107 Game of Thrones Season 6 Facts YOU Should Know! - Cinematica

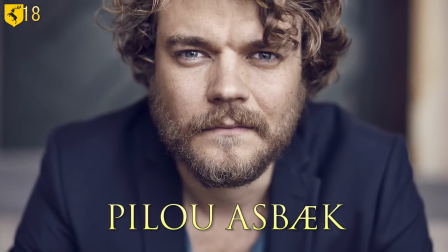(4:09)
Danish actor Pelu Aspek was cast as Euron Grey Joy, Theon's estranged uncle.
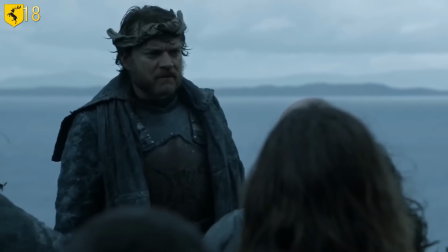(4:14)
News of Asbeak's casting was leaked after he was spotted during a production day,
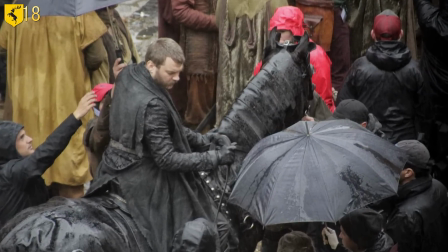(4:18)
so when he finally got home and checked his phone, he had about 200 missed calls and text messages about it.
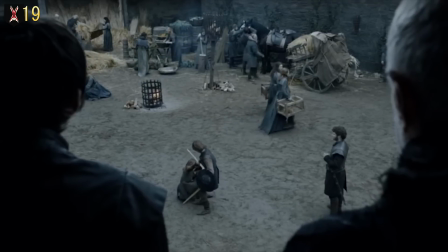(4:23)
In the episode Home, young Ned Stark tells his brother in Bran's greenside vision, a
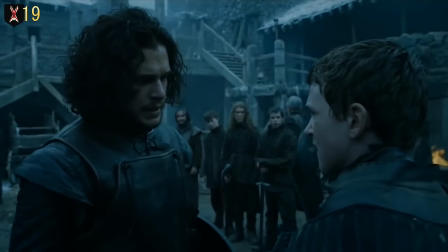(4:30)
line that was also used by Jon Snow when he was teaching Oli to fight.
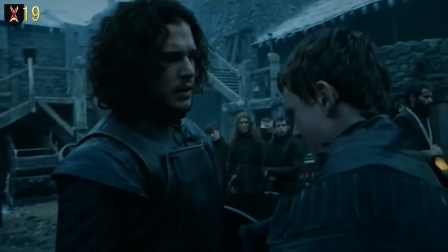(4:36)
This subtly reinforces the fact that Jon thought of Oli like a brother, making his betrayal of snow and his subsequent hanging hurt all the more. The cellar where Daenerys stored her dragons was located in a palace in Croatia, a set that the show no longer uses.
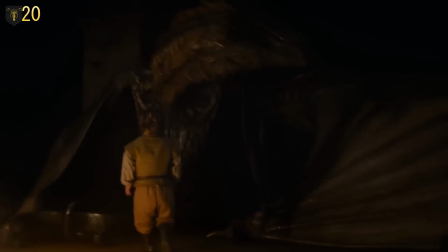(4:50)
For Tyrion's venture down into the crypt, they recreated the entire room digitally. Most actors get asked for autographs.
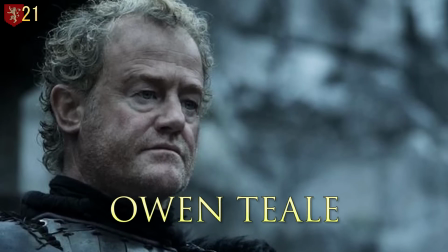(4:56)
However, after Jon Snow's death, Alasir Thorne's actor, Owen Teal, was approached by fans with knives.
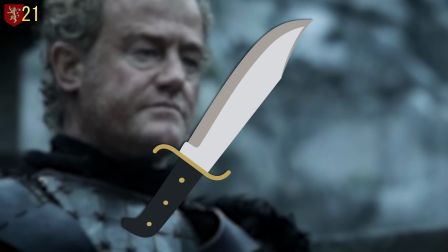(5:02)
They wanted pictures with him pretending to stab them and scream bastard at them. Yikes. Still, that's probably better than Conleth Hill's fan experience.
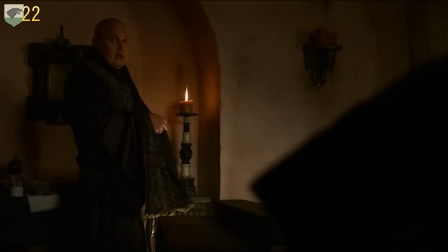(5:10)
He was approached hand first, by a fan who wanted to check if he really had anything, uh, missing in the crotch area.
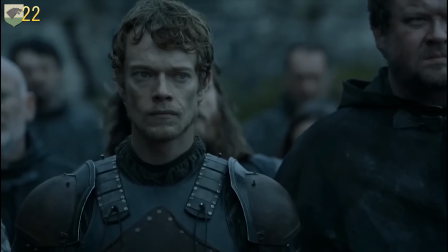(5:16)
I don't think Theon would find that too funny.
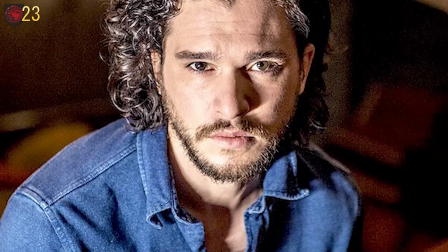(5:18)
Ten long months after his shocking murder and after two years of secrecy from actor Kit Harrington, Jon Snow returned from the dead this season.
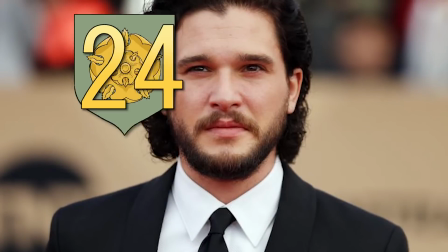(5:26)
And what did he have to say for it?
Sorry.
Harrington even had to lie to his fellow castmates about his death, with mixed results.
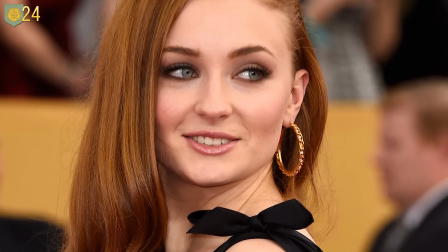(5:32)
Sophie Turner sent him a long letter about what an influence he was on her and how much he enjoyed working with him, while Liam Cunningham just told Harrington to f*** off.
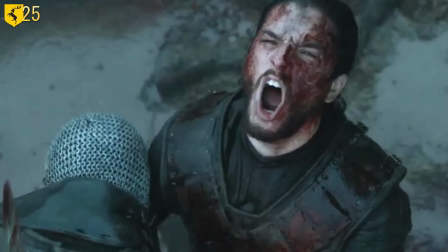(5:40)
For the entire season, it was prohibited to even speak the words Jon Snow on set.
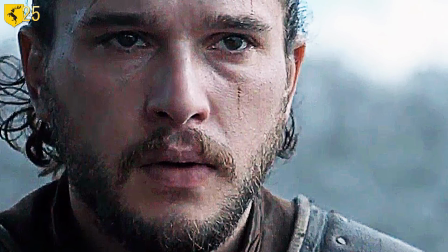(5:45)
Instead, every script, call sheet, and scene breakdown referred to him only as LC, short for Lord Commander.
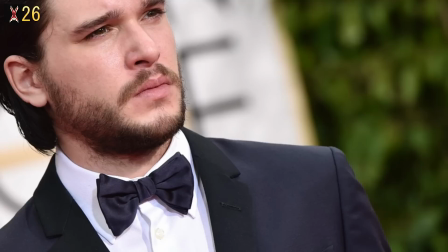(5:51)
Only a handful of people were allowed to know the truth about Jon Snow, Kit Harington's close friends, family, and a random police officer.
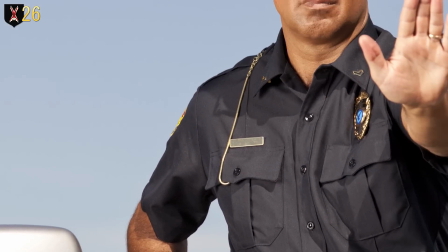(5:57)
Wait, what? To get out of a speeding ticket, Kit Harington actually revealed Jon Snow's fate to the cop who pulled him over.
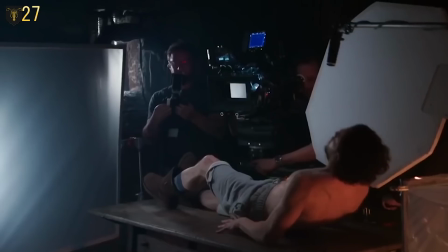(6:03)
Following the success of Netflix's Stranger Things, the show's creators reached out to the Game of Thrones producers to learn about the secret code names and spy tactics that,
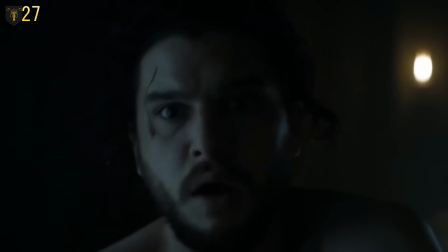(6:12)
among other things, kept Jon Snow's death under wraps. The plan didn't quite go off without issue though.
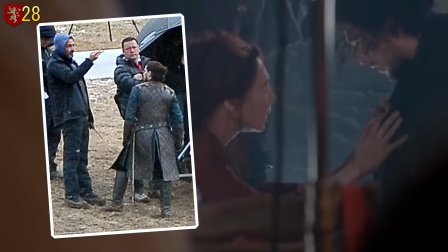(6:16)
Photos were leaked of Kit Harington in Belfast with a new haircut and all new duds, starting early whispers that Jon Snow may not be dead after all.
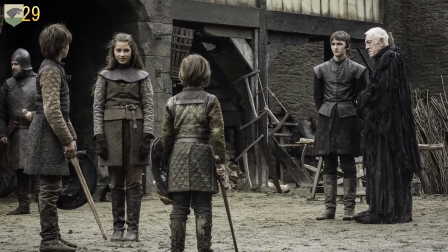(6:24)
The show generally avoids using flashbacks since the creators consider it to be a lazy storytelling device.
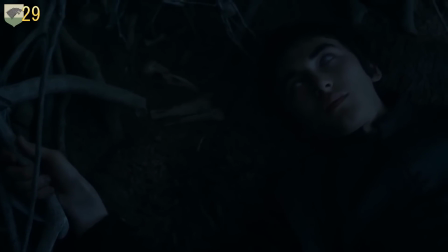(6:29)
This season, however, they did use flashbacks for Bran. Apparently, Greensing is different because Bran's reactions to them create compelling character moments for him.
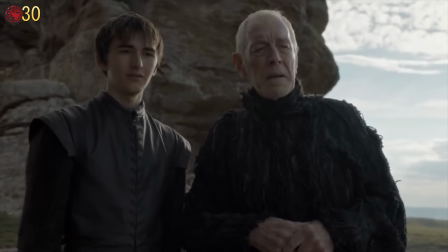(6:37)
The other advantage of flashbacks is being able to mess with the information that the audience thinks they know.
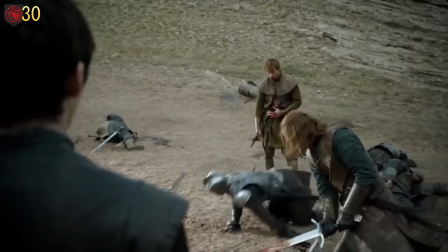(6:42)
Ned's famous sword battle with Sir Arthur, for instance, plays out rather differently than the Winterfell history books portray it. To increase suspense building up to the fight at the Tower of Joy, director Dan Sackheim took cues from Once Upon a Time in the West.
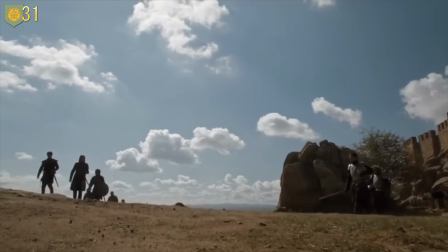(6:55)
Rather than starting the flashback at the duel, Sackheim rewound the clock further to emphasize the moment leading up to the historic battle.
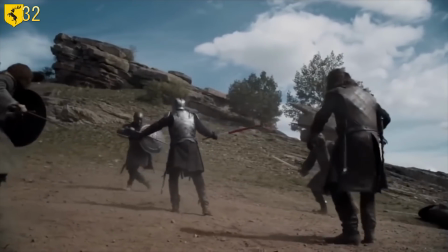(7:02)
Sackheim also explained the choice to have Arthur Dayne use dual swords rather than his weapon, Dawn.
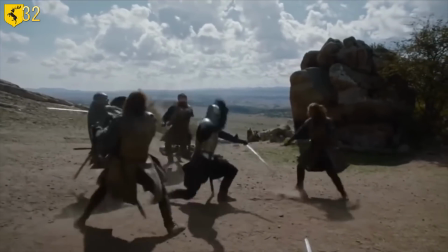(7:07)
He said that he wanted to make Dayne appear almost superhuman and that they couldn't pull that off with just one sword.
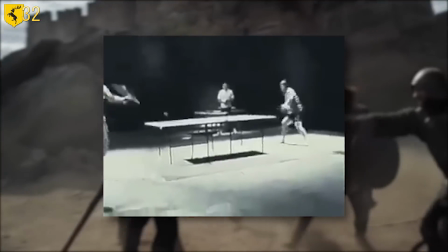(7:12)
The idea came from a video of Bruce Lee using a pair of nunchucks to play ping pong.
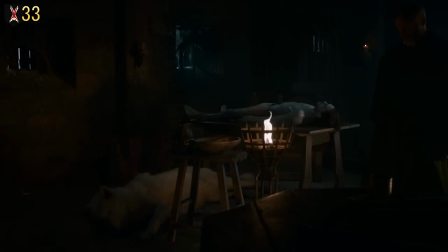(7:17)
The framing of Jon Snow rising from the dead was inspired by depictions of Jesus' resurrection by Italian painter Caravaggio.
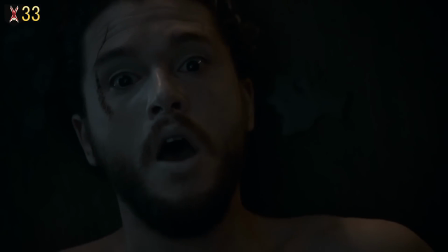(7:23)
The director employed a heavy lighting contrast known as Chiara Scuro to achieve the desired look.
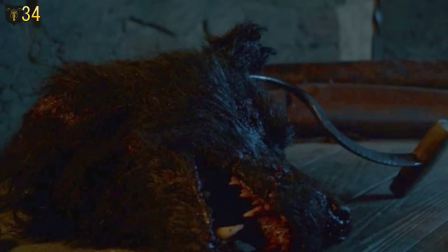(7:29)
Many Shaggy Dog Lives conspiracists point out that the direwolf's severed head, as seen in the episode Oathbreaker, appeared way too small to be a direwolf.
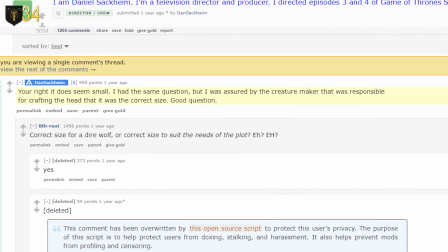(7:37)
Episode director Dan Sackheim admitted that he thought the same thing when he first saw it, but the Creature Maker assured him that everything was up to snuff.
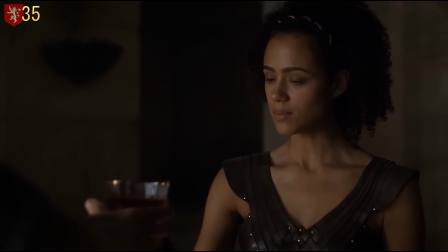(7:45)
Tyrion's failed attempt at breaking the ice with Missandei and Grey Worm using a drinking game is a callback to the same game he played with Bronn and Shay way back in Season 1,
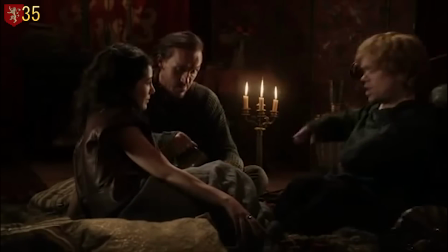(7:53)
with quite a different outcome.
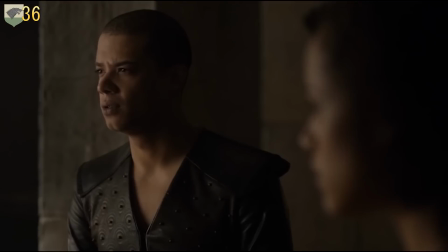(7:55)
To attain the sheer awkwardness of the scene, Sackheim shot Missandei and Grey Worm's side first and gave them very little direction as to what they were supposed to be doing.
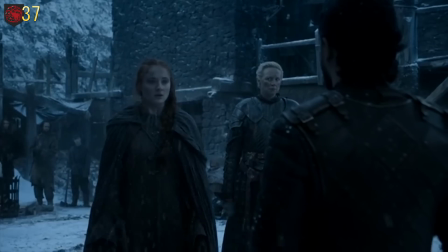(8:03)
Jon Snow and Sansa's long-awaited meet-up in Book of the Stranger may be a sweet reunion, but the two never actually spoke to one another on camera prior to that scene.